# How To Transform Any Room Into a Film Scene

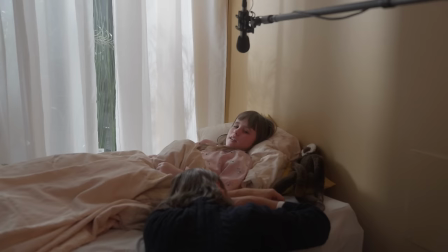736s
I also let her know that we could do the take over and over again, so it was not a problem if she did something that felt wrong.
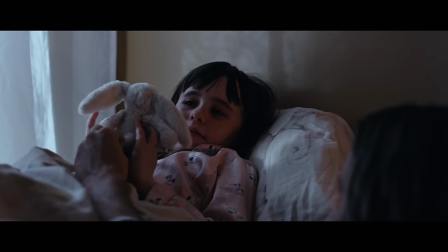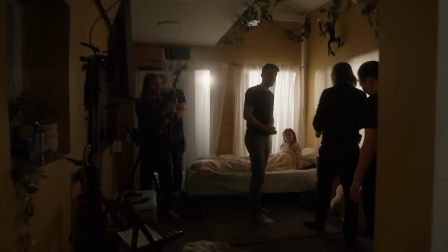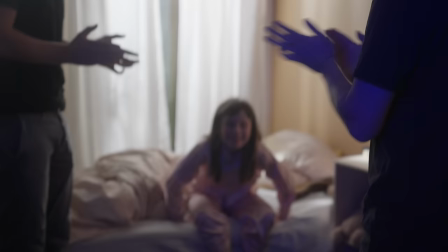Then it was time for the library scene and it took some time to prepare that room so everyone at the office had to help out to finish up the room before the shoots.
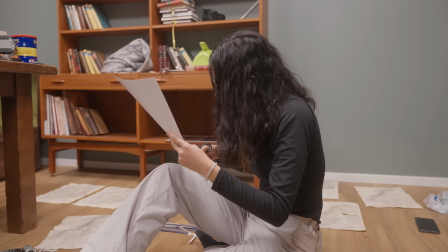770s It's better than having a little bit of white shine.
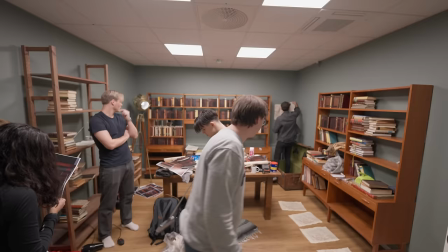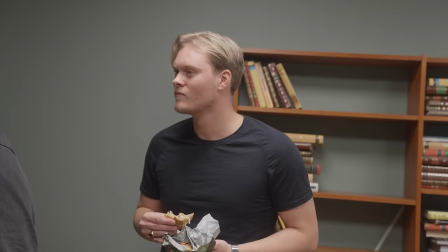779s So cool, that's crazy. Good job Aaron. Thank you. Yeah. Everyone else is helping as well.
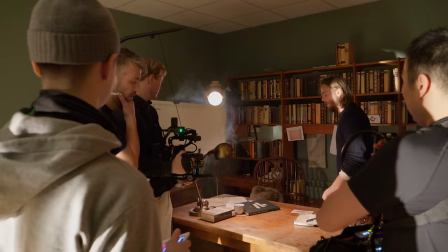785s Yeah, thank you, yeah, man.
Since this room isn't that big, and we wanted to be flexible with the camera movements for all the scenes in the library,
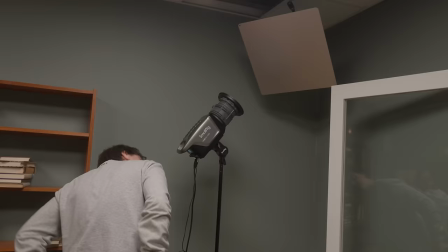794s
we used some interesting gear from the Light Bridge called SeaGo Reflector Kit.
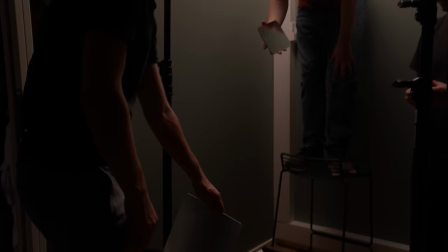799s
This kit includes different reflectors, or mirrors as you can call them, to reflect the light in different ways.
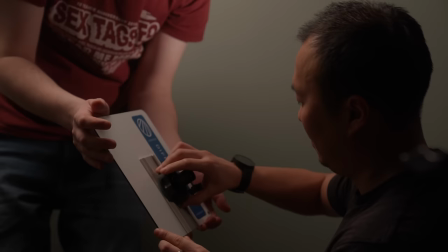804s
They come in different sizes and diffuse the light in different ways, and they can easily be attached to your light stands.
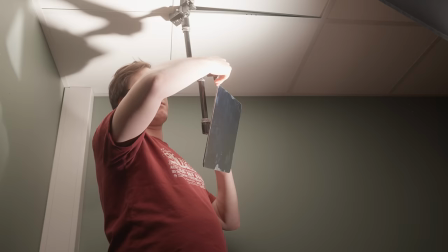810s
We used this to be able to light our scenes from above, then we could avoid getting things in the shot, such as light stands, cables and such.
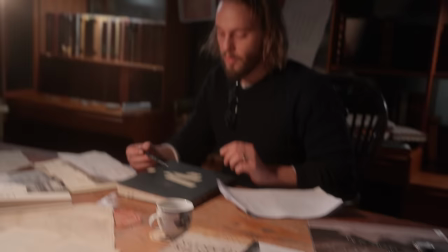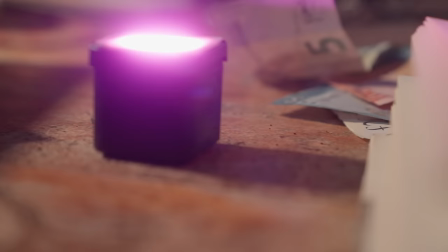822s
When shooting a dark scene I like to use a lot of practicals.
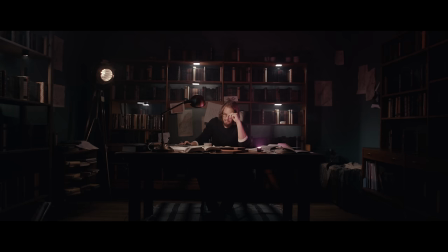825s
In this case the table lamp became the key light, and the SmallRig 450D became ambient blue light in addition to a moonlight window shape on the wall. Since we don't see any windows in this wide angle, I pretended that the window was next to the camera, so the cold light came from this direction.
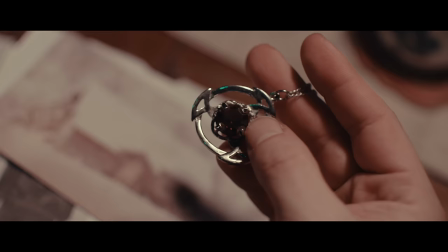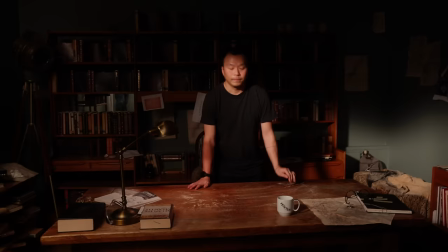846s
When we changed to morning light, we simply changed the lamp to 450B and made it quite warm to imitate a sunrise.
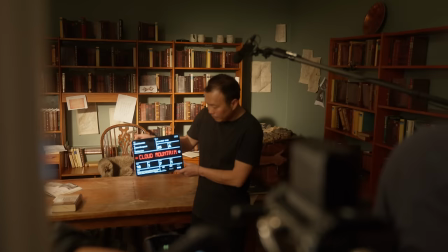853s
Again we shaped the light to make it look quite dramatic.
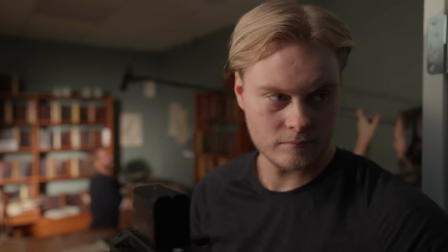860s 3, 2, 1, action!
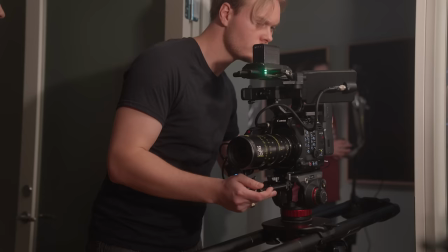866s
Thanks to the quiet cooling fans in the lamps, we could record good quality audio and please our sound designer.
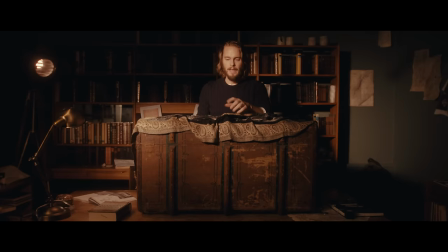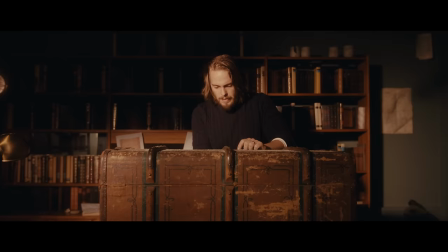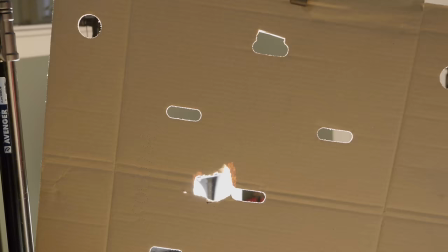882s
To create an interesting effect to the light, we lit the 450B through a cardboard box with some holes I made.
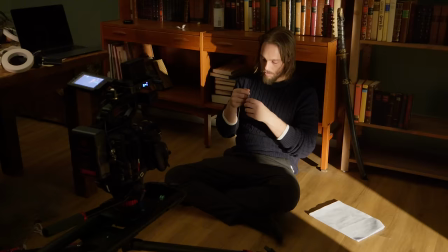888s
This could imitate the sun lighting through some branches.
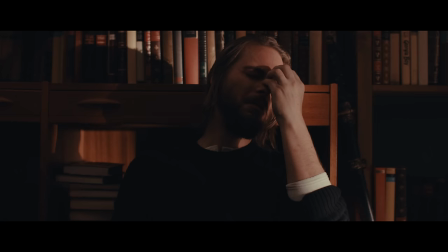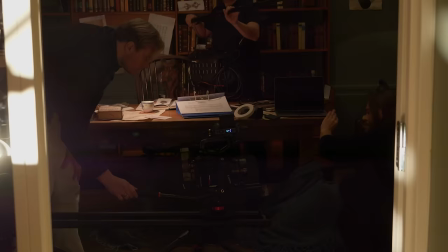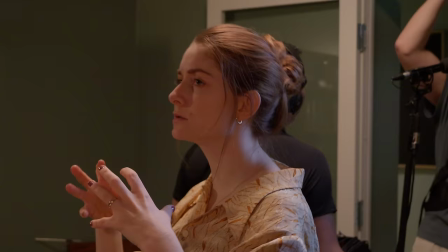903s
We also shot some evening shots with two characters where we softened the cold moonlight from the 450D with a softbox
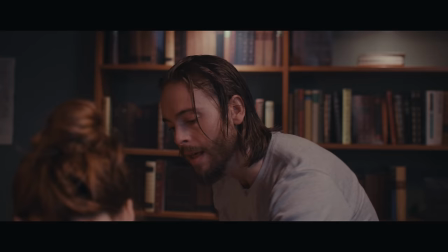910s
and lit it from the side of their face and then imitated the warm light from the practicals hitting the other side of the face.
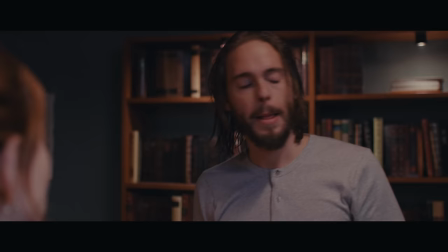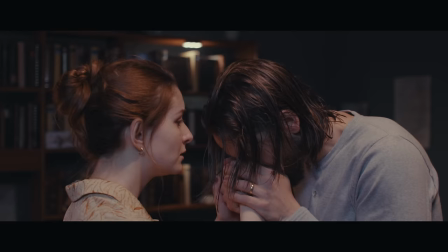It's a wrap, The shoot is over, you know when you do a film on a budget That's quite ambitious and we have tight time schedule It's quite tiring especially when you get old like me at 35 or is that old Emma? It's not old. Okay, thank you. I'm not old. Nevertheless I hope you liked this video and that you learned something new and if you feel interest in the Cloud Mountain project Maybe you know
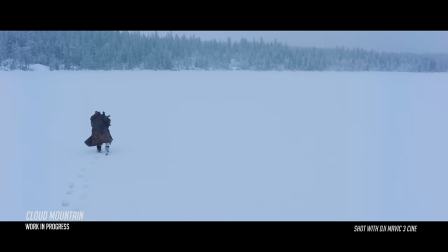952s
someone who would like to invest in this film Let us know send us an email and we'll see if this turns out to become the big thing that
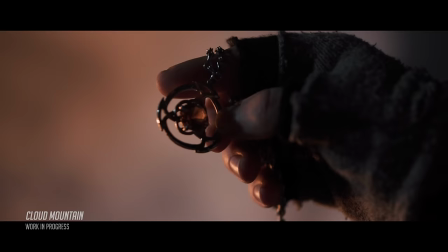959s
we are hoping for
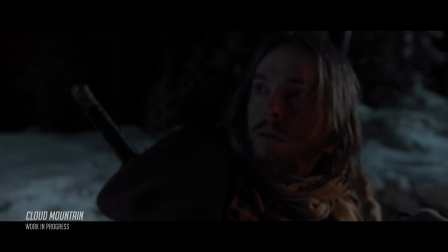Stay tuned by subscribing I'll see you again soon in a new video And if you haven't seen our previous video about virtual production with William Foucher and the guy himself Check out the video by pressing the annotation appearing somewhere here and I'll see you again soon Ha det bra!